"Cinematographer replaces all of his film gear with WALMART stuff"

Oh, that's expensive this is what i'm thinking right here 64 bucks but this will get us a super soft key light see this you can put clothes on it but it gets big enough where we could suspend our shower curtain on this and get a super soft key light i think we're gonna
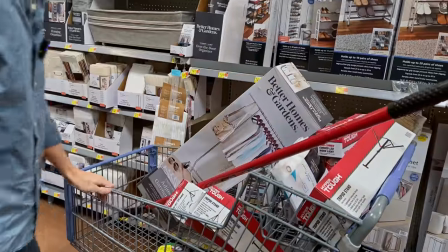have to go for this this is our most expensive one thing but i think this is the best way to do it uh oh shoot we need some way to support our cell phone the camera let's go look in the electronic
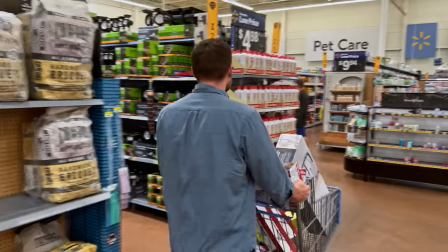section for like a tripod or something oh Walmart the most wonderful place in the world the great medium the great gathering place for all of us okay this is the one I want to get right here this
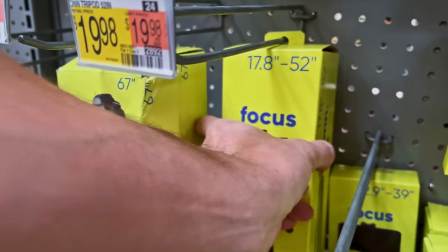is perfect okay check this out it's 20 bucks but a tripod literally for a cell phone I think this is great it goes up to 52 inches perfect tight for some sort of interview or a simple shot and it'll look somewhat professional i think this is
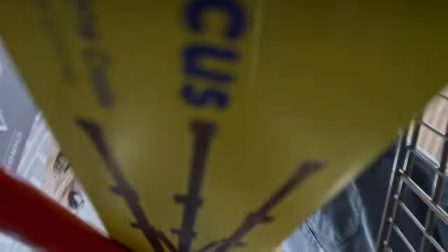our final purchase today now we're just going to check out and see if we hit our budget 265 bucks well below our 300 budget limit now let's see if we can actually get away with this
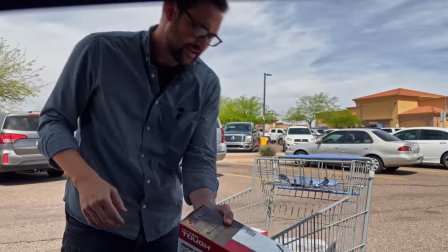in fact it has to look so good that the average person wouldn't
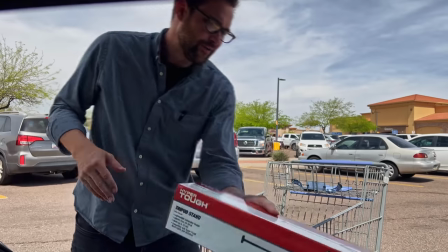realize that we shot this on an iphone and we forgot all of our professional gear.
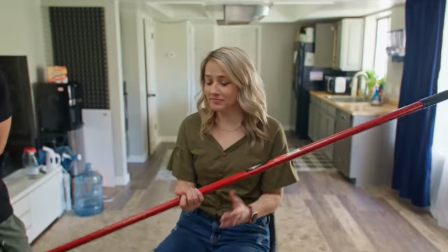All right, Lynn, here's the boom pole we bought at Walmart. What do you think? So the first step is to choose our angle.
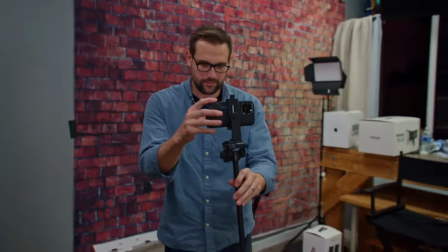Okay, Lynn, look at this side of the camera. I'm gonna roll this. Okay, so let's find our angle.
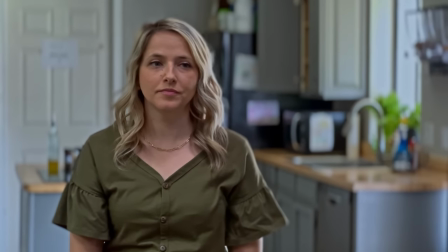What are we looking at? At a fundamental level in terms of where the key light is, where she's looking.
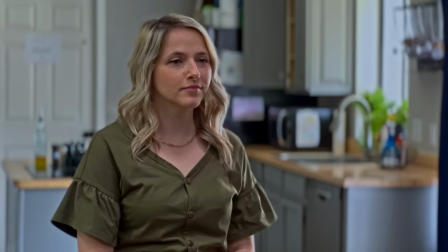Face your body that direction too. I like I think it should be noted we're shooting this in cinematic mode which is a cool option but most cell phones have that now So we don't feel like that is too out of the realm for most so exactly and we're not using any special apps of any kind This is just
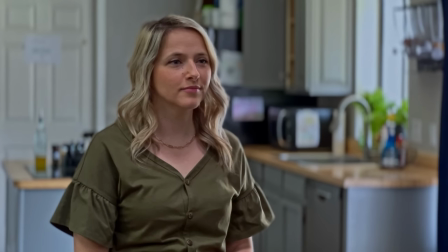the iPhone. Yeah from here We know that our key light should be right about here The next thing we're
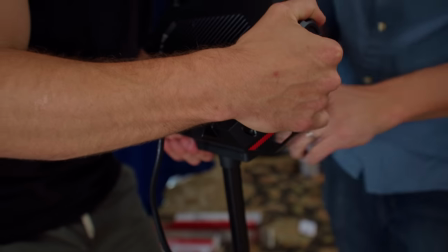gonna do is set up our key light for the next 10 minutes We struggled we even read the directions,
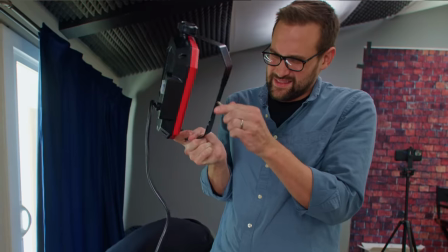but we couldn't figure out how to put the light on the stand The hardware included was the wrong size, and nothing was working out.
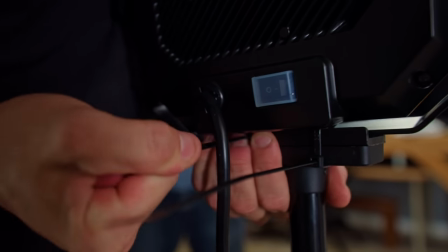But then we decided to zip tie the light to the stand and move on. Here we go.
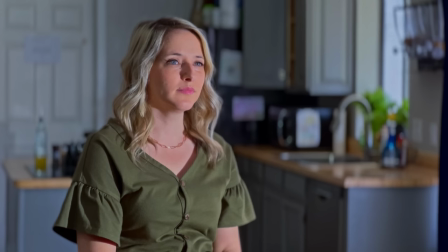Lovely. Lynn, you look amazing. Lynn is looking way too harsh right now. So next we're going to soften this light with our shower curtain and our clothes rack thing.
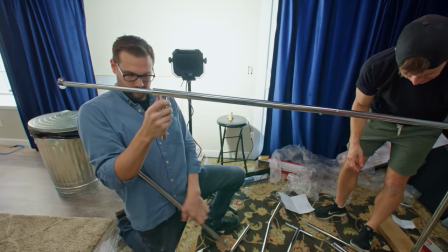The clothes rack came together very easily. Next, we attached the shower curtain using our zip ties.
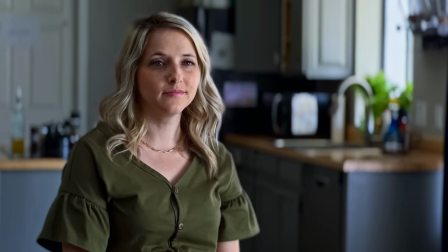and voila, diffusion. Okay, we're bringing Lynn's stool down a little bit because this key light isn't quite high enough.
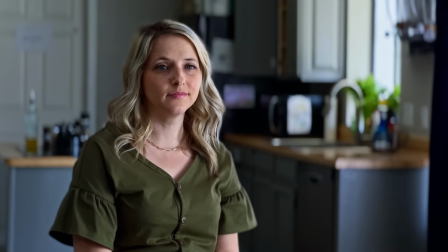So we're gonna lower our camera, make sure that looks good. That'll be better for her. And always remember the camera should be about eye level here. Hey, I think this is looking pretty good. What do you think? Yeah, this looks way better than I thought it was gonna look so far.
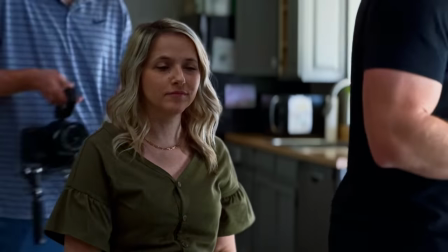Ben, let's bring in this diffusion as close as we possibly can to Lynn. So Ben bringing in a little bit more.
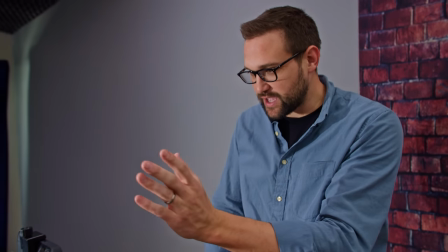We're trying to get the key light as close to Lynn as possible. Okay, pull out that backside a little bit.
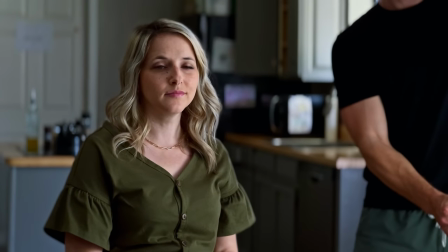There you go, we're out.
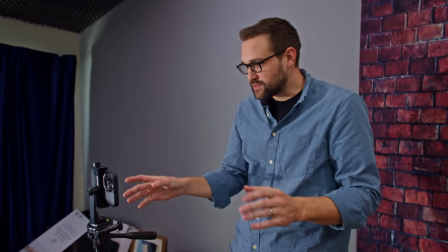Yes, now remember, when we're dealing with lights like this, the closer you can get to the subject, the softer it'll be.
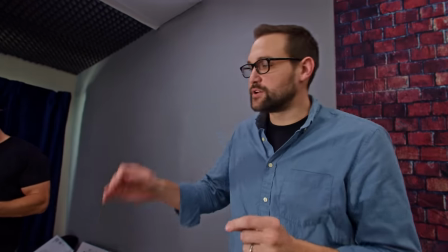So what Ben is gonna do now is he's going to use this duct tape. Check this out with me, come here, come here.
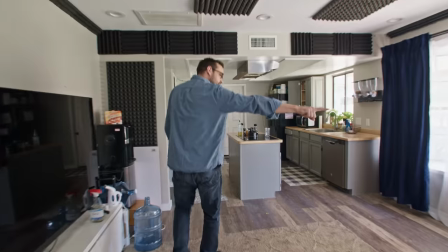Here's my problem. This light here is hitting this.
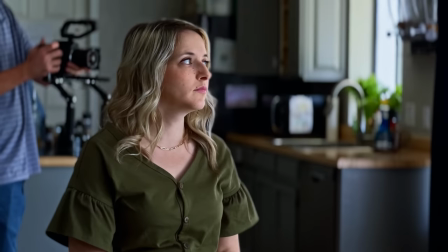See this? See these ugly shadows? It's making our background too bright. So Ben is going to get some duct tape and we're going to flag off that light as much as we can.
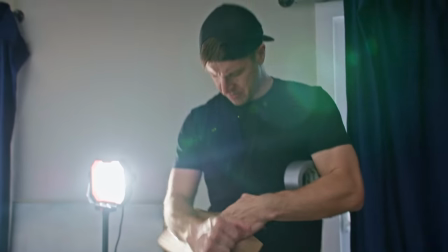We'll just rip a piece of cardboard up from this box.
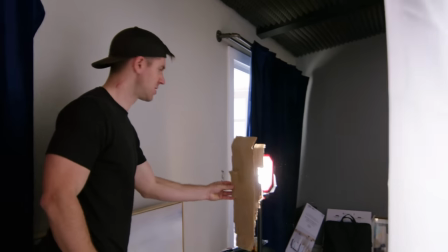Let's see if this does it here. Yeah, that took care of the problem.
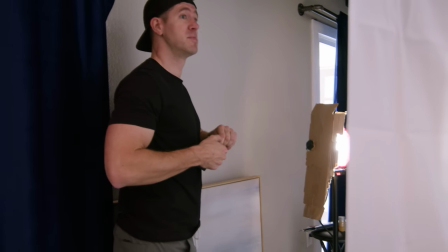Okay. I'm going to have to bring cardboard on set with me more often. That worked out way too good.
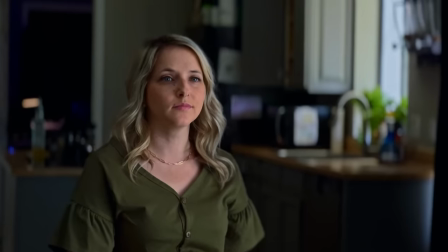All right, this is looking better here. I'm going to crop in, go in a little bit, crop out a little bit of a window.